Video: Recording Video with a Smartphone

Hi, I'm Todd Banner, and today we're going to talk about making a promotional video. Now, you can use your smartphone to make a promotional video, and there's some tips to make it look really nice.
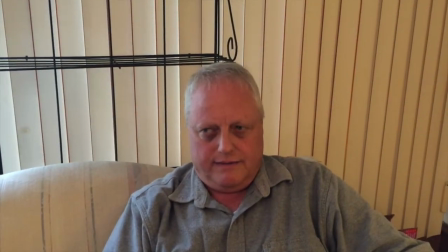(0:16)
First is, if you're going to use available light, like this, then make sure you have a well-lit location.
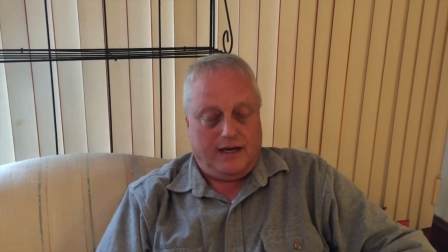(0:26)
The other thing that you might want to do is not hold the cell phone in your hand.
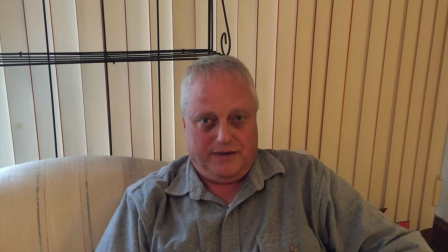(0:31)
So a tripod is really important. So let's take a look at what happens when we do that.
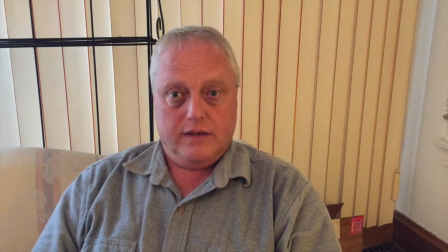(0:37)
Okay, so now we have my iPhone affixed to a tripod so it doesn't jump around that much. And we're using a special
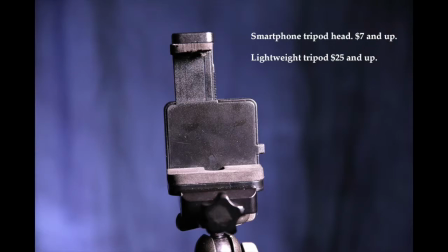(0:49)
smartphone tripod head on a relatively lightweight tripod that was originally for smaller digital cameras.
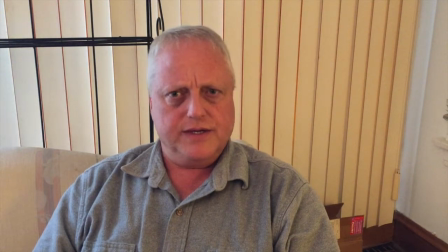(0:58)
So this looks better, but there's still some things we need to do. This is using available light. If we use some sort of light source, it'll look better.
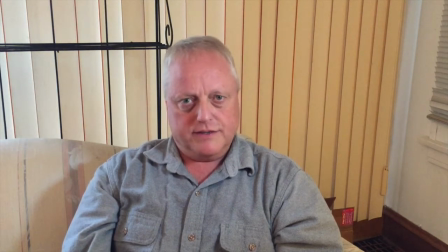(1:07)
Anyway, so now we're using an LED light source, and this is a CN160 LED panel.
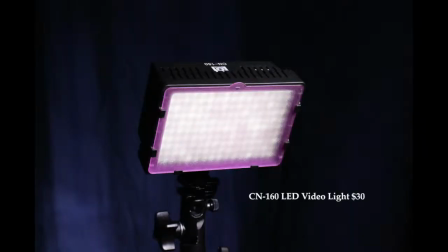(1:15)
It is inexpensive, about $30 online, and as you can see now, we have much better looking video.
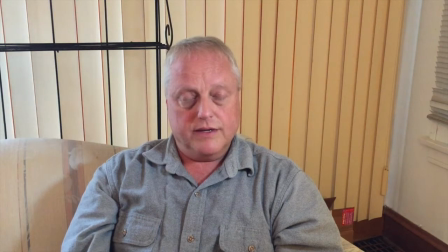(1:23)
But there's other things that we need to do as well, and remember, there's stuff behind me, kind of distracting. So you gotta make sure there's nothing behind you when you're doing a video. So let's see what we can do about that.
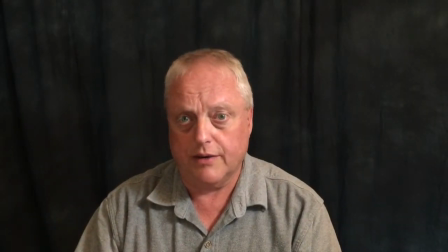(1:36)
So now we've gotten rid of the distractions in the background by using a professional backdrop. If you're going to do promotional videos frequently, it's worth buying a professional backdrop and backdrop stand.
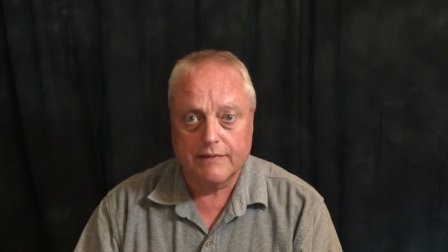(1:50)
We're using the same CN160 light for the lighting, and as you can see, we're getting pretty good results. But what else can we do? Well, one of the things we could do is use a second CN60, and as they're inexpensive,
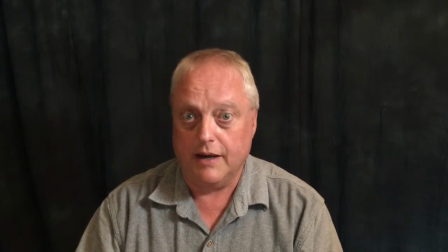(2:03)
it's worth having more than one to light the background. With our second LED light, we are lighting the background.
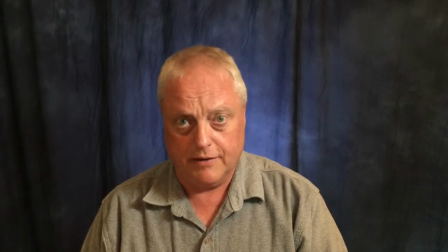(2:11)
So that just brightens things up and makes them look better. So now our video is looking pretty good.
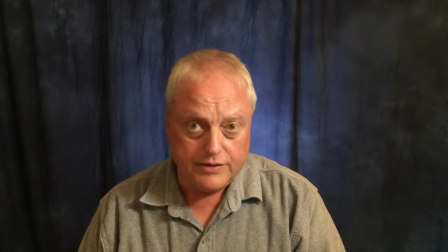(2:18)
But how does it sound? We're using the iPhone 6's built-in microphone. Can we do anything to make these sound better? You can find corded, wired lavalier microphones online for not much money.
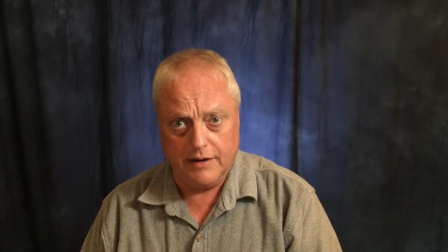(2:32)
So let's try a corded lavalier mic in our next clip and see how that works.
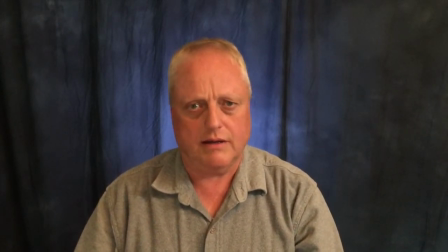(2:39)
Now we're using a corded lavalier microphone instead of the iPhone's built-in microphone. And I think you'll agree that this sounds better than the built-in microphone. There's less reverberation coming out of the room. It sounds a little more intimate.
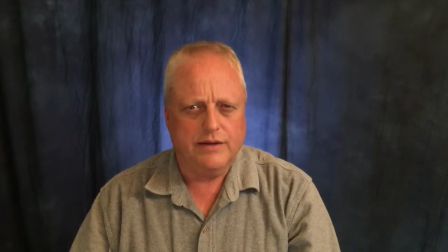(2:58)
So, what can we do to make an iPhone promotional video look good? Well, we can put the iPhone on a tripod. We can use a video light source like the CN160, inexpensive.
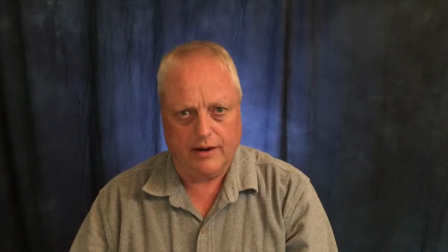(3:16)
We can start using a backdrop rather than where we are to avoid distractions in the background. We can add a second video light behind to light the backdrop.
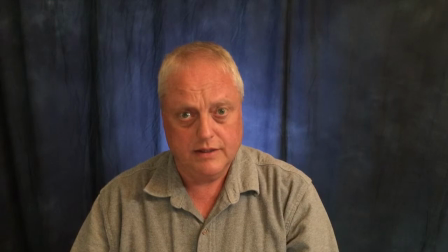(3:29)
And we can use a wired lavalier mic to give us better sound. So this will give you a pretty professional looking iPhone video. Are there things that we can do to make it even better? Yes, but that involves moving from the iPhone to a camera with better quality.
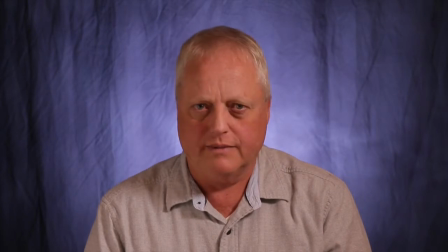(3:47)
In this tutorial, I've given you tips on how to make a decent looking video using your smartphone.
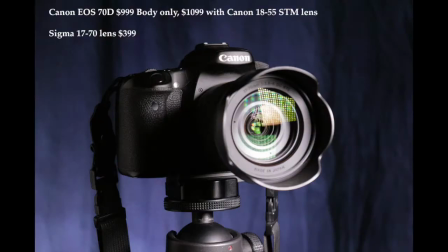(3:52)
In this segment, we've moved from my iPhone to a Canon 70D mounted with a Sigma 17 to 70 millimeter lens.
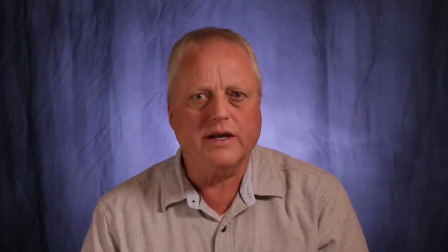(4:01)
Before I go further though, there's one thing I haven't mentioned, and it should be your first step. Write a script.